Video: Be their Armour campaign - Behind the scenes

I think it's a magnificent campaign. I think it's been brilliantly put together.
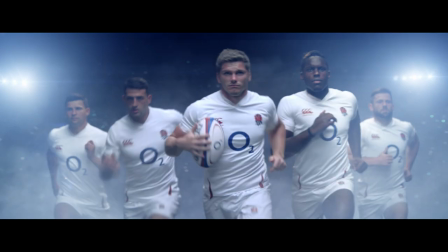12s
The Samurai is a symbol of Japanese culture and to tie that in with the strength of
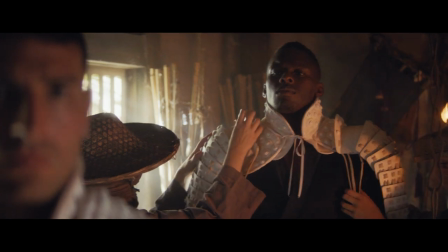18s
English rugby and then the support of the fans is a brilliant and unique idea.
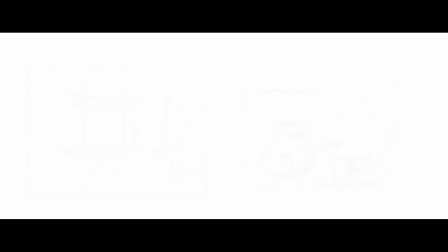27s
The amount of research and background and the amount of visual reference that we compiled to kind of bring it to life is beyond anything that I've worked on.
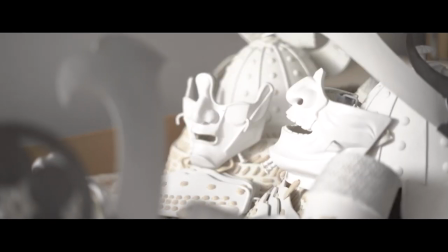42s
Every single costume needs to be richly detailed, really thought about,
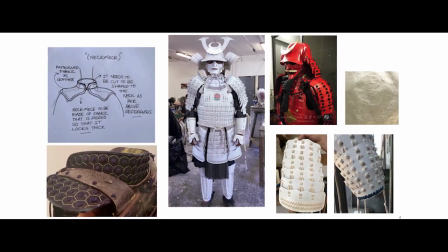47s
even if it's buried way back in the back of the shot somewhere and the viewer doesn't get to see it, they'll feel it.
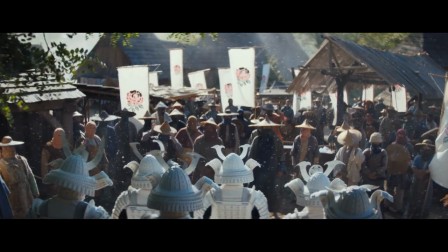58s
It was actually a medieval village that we repurposed to look like feudal era Japan. We had to adapt a lot of the buildings and make them period correct, but we were able to create this kind of 360 environment to film everything,
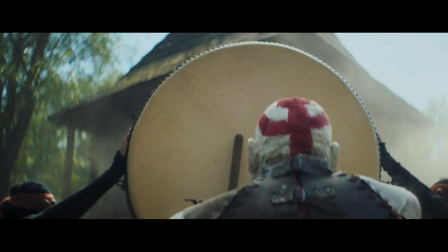71s
which meant we could run in with the camera and point in any direction and it was going to hold up on camera.
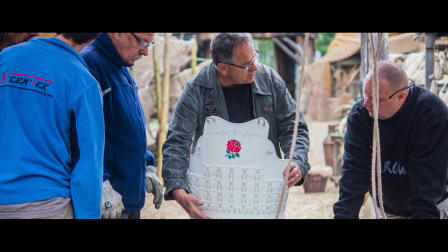77s
Just meant we could invent lots of things on the day, angles that we hadn't necessarily contemplated.
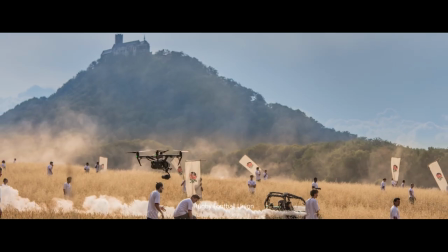83s
There was a whole world there that we could run around in and have fun with.